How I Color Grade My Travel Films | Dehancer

They want you to like hear what's being said and then see what is being said. And that's something that I was like, I didn't actually think of that. So I wanted to try and implement that here. So I did it to the best of my ability. So if you take a look at the final film, you'll be able to see kind of how that worked out. Now that was just a long tangent. So let's get back into like my color grading and how I kind of went about that.
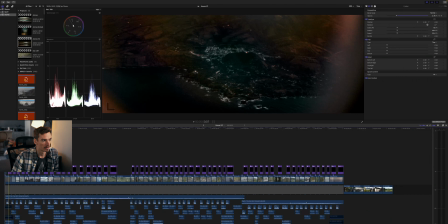1495s
For this grading, this is one where it was my most recent, as I just said, and it's probably my most up-to-date way of using Dehancer, but I didn't use any of the coloring from within Dehancer for like the color space transform or anything like that.
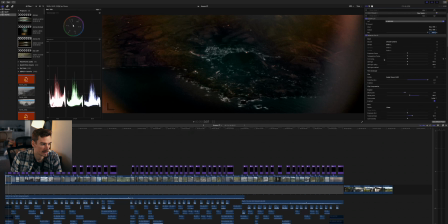1515s
What I did do, however, was I used essentially every shot except for the drone footage, or like this one didn't really benefit from. I used Kodak Vision 3 50D for all of the shots.
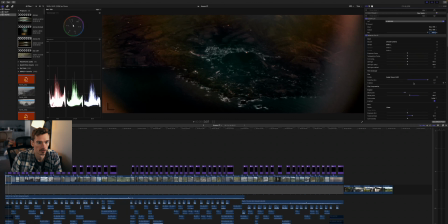1530s
It gave it more style, and we'll kind of run through this later and you'll see what that did. Film compression I used on shots where there were highlights,
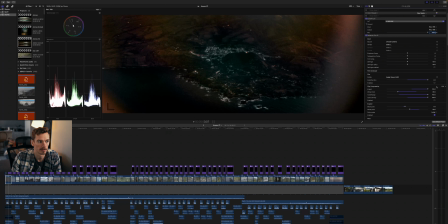1542s
and I'll kind of go over that a little bit more to bring down the highlights, or essentially like treat it like dehaze a little bit in Lightroom. Expand, as I said, within two for the black point.
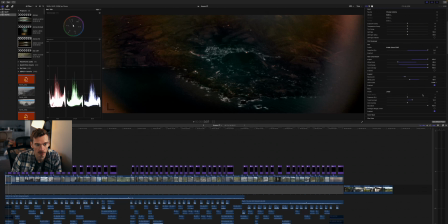1560s
And here's where I've really developed. I didn't use Kodak 2383. What I did was, because I kind of had a lot that I was using because I just wanted to try it out and see how it would work, I set the profile to linear without the analog range limiter.
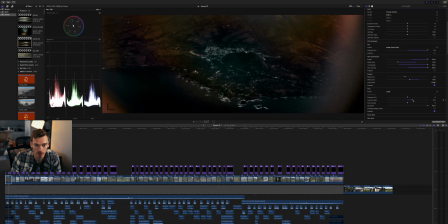1577s
And in doing so, I just played around with the contrast and the color density. But using it this way, I was able to kind of get more of the look that I think I've been trying to go for lately. But while still using the suite of Dehancer.
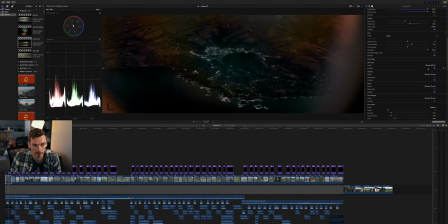1595s
You know, I've switched over to the 70mm for the film grain entirely to match the halation and the bloom. So if we look at this shot here, I'll show you the before of it. So this was in the plane on my way back.
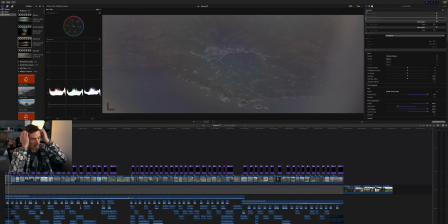1610s
So the shot's not as good. Just because that's from the plane. You can see there's these ugly artifacts from the plane's window where it's got like the green, the purple to the like yellow green again, that kind of rainbow effect on the window.
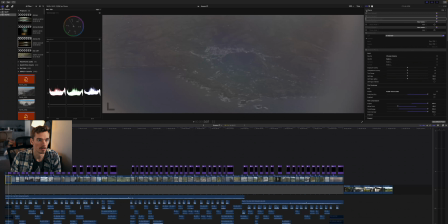1627s
That doesn't matter though. So what I ended up doing was kind of playing around, taking out those highlights,
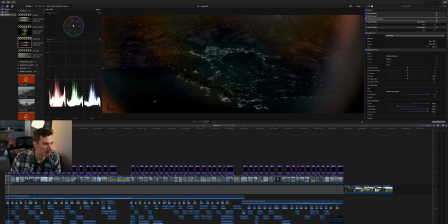1634s
making it so that's where this this black point comes in handy, is making it so those blacks are kind of in their deepest blacks, but you're still able to see some of the detail. You know, this was a very early morning as well.
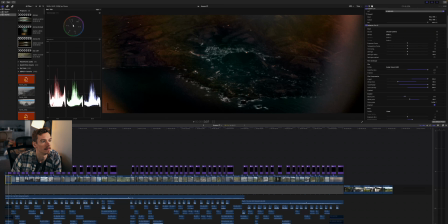1654s
So just getting the light hitting this little town here, I thought was really, really cool. Especially considering, like, as it pans up, you see the light kind of dancing across the sky in the frame here.
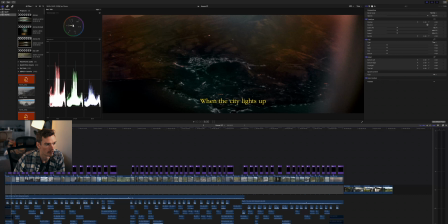1669s
And that's kind of why I put it with this opener of the poem, as you can see.
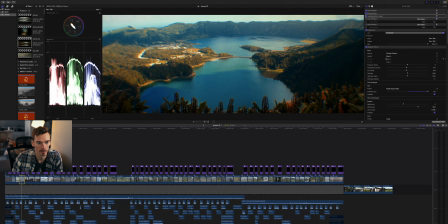1678s
Here you can tell it's definitely stylized quite a bit. I've got the Kodak Vision 3 going full blast. Without it, this is how I had it graded before, and I was like, let me try this out and see how I like it.
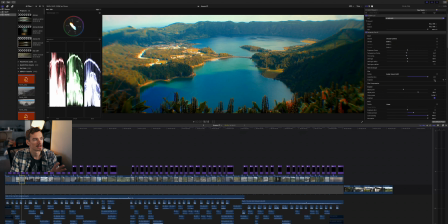1690s
And I think this is fine, but it's like, it looks a little bit too saturated for me, too kind of cartoony, in terms of, you know, what you would see with if you were actually there.
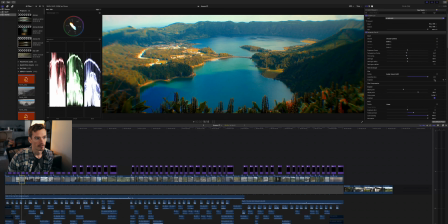1705s
And I didn't want to be as Pirates-esque as my Banff one. So I was like, let's throw this on and see how it looks. I did it, and I immediately loved what it did.
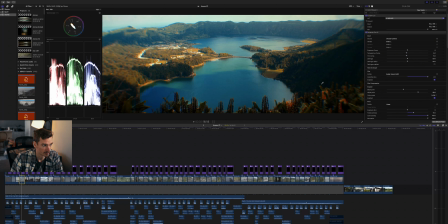1717s
Like, it kind of darkened the shadows a little bit more, made like the midtones area here more desirable, I think, as well.
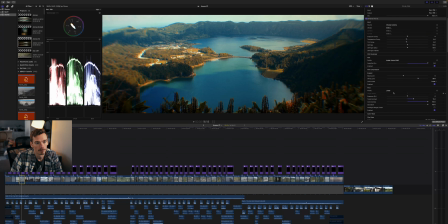1730s
Black point I set to 0, but this is where I really dove in and kind of played in with it a little bit more. So I did, as I mentioned earlier, I set the print profile to linear. It really allowed me to get the color density to a point where I liked, as well as playing around with the tonal contrast,
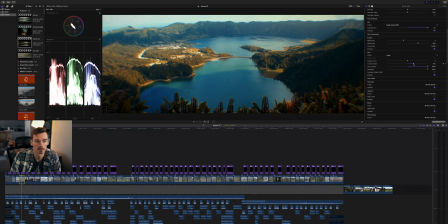1749s
which is something that I think is so good for the software, because what it does is it allows you to get more contrast out of the frame. And that's something that I had been struggling with in my last travel films.
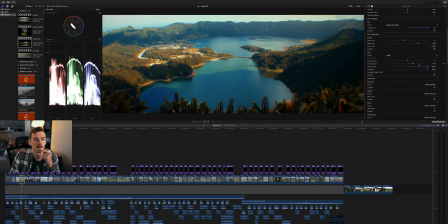1764s
It's like, okay, how do I get this to look more contrasty? While still retaining the looks of that Dehancer has to offer. And this, I found, was the best way for me to do it. This is where this the film compression came in handy, because without it,
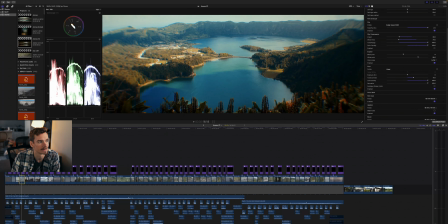1782s
it kind of makes this look not as, I mean, the middle section here, you can see my mouse. It makes this middle section look very blah, So what I was able to do, especially because there weren't any skin tones or any people in it,
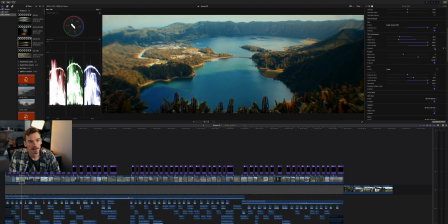1797s
as a center point, adding in that film compression and getting that impact down allowed me to kind of pull more of that contrast in, especially deeper in the frame, kind of like how dehaze works, as I was saying earlier.
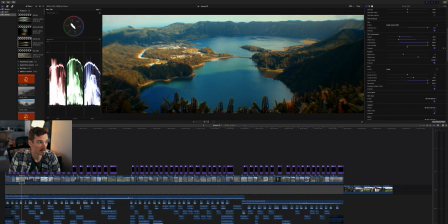1813s
Um, you can tell it just gives it some more depth, as well as like adding in that contrast to the highlights. Now, I don't know exactly what the film compression does. I believe I've said that already, but in my experience, like just using that helps for,
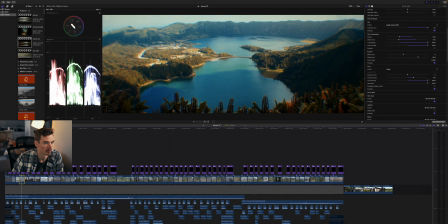1829s
when you've got shots that aren't playing how I like them to. So adding it in allows me to bring in some more of that color just by having it, because I think it kind of brings it down as its own
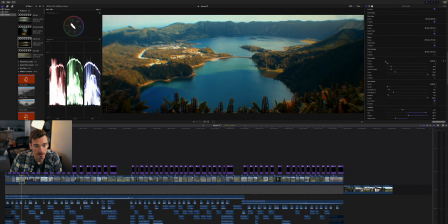1844s
mask, really. But something else I did here too was that I didn't talk about in the other ones, was the vignetting. I played around with this quite a bit because I was like, okay, the main center point here should be kind of like what you see in front of you. If I take this off, I think it's
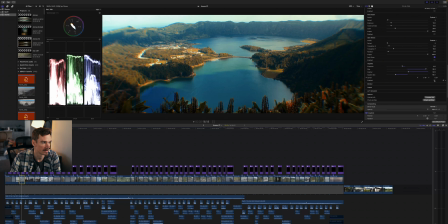1863s
not super distracting, but what I had on here was a wide angle adapter on an anamorphic lens. And that's kind of what you're seeing with this character on the edge, how it's like super like zoom or warped, or kind of like the light speed sort of effect, where it's kind of pulling your eye towards the center.
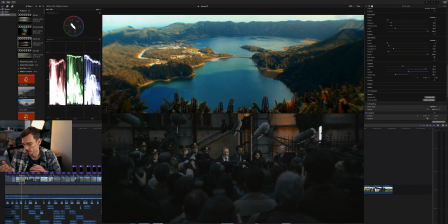1882s
Similar to kind of like the look with the Batman, which is, one of my favorite films from a cinematography perspective as well. And that's why I wanted to test this out and see like, okay, how does it play? It gave my anamorphic lens a little bit more, a wider field of view, while also having that extra character, because I'm using the Blazar Remus, and, those already have some more character than people typically like, but I am all for it. So adding that wide angle adapter onto the front really made it show even more character that I'm kind of going for, as I mentioned at the beginning of this video, where, that's something that I'm craving. I want that, because it just makes an image stand out.
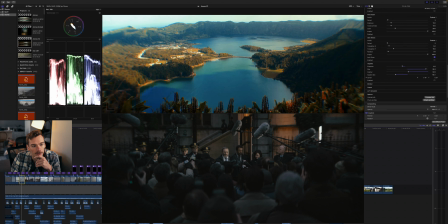1930s
Like you get this bleed effect with the blur and everything, and I think it just looks so much better, and just kind of toying around them with that and seeing it, because I didn't do that with all the shots, but if I wanted to get a wider field of view or kind of have that effect, I'll get later on to one of my favorite shots in this travel film, and I use that adapter with the lens, and I think it just looks so good, and it's just something you don't see nowadays.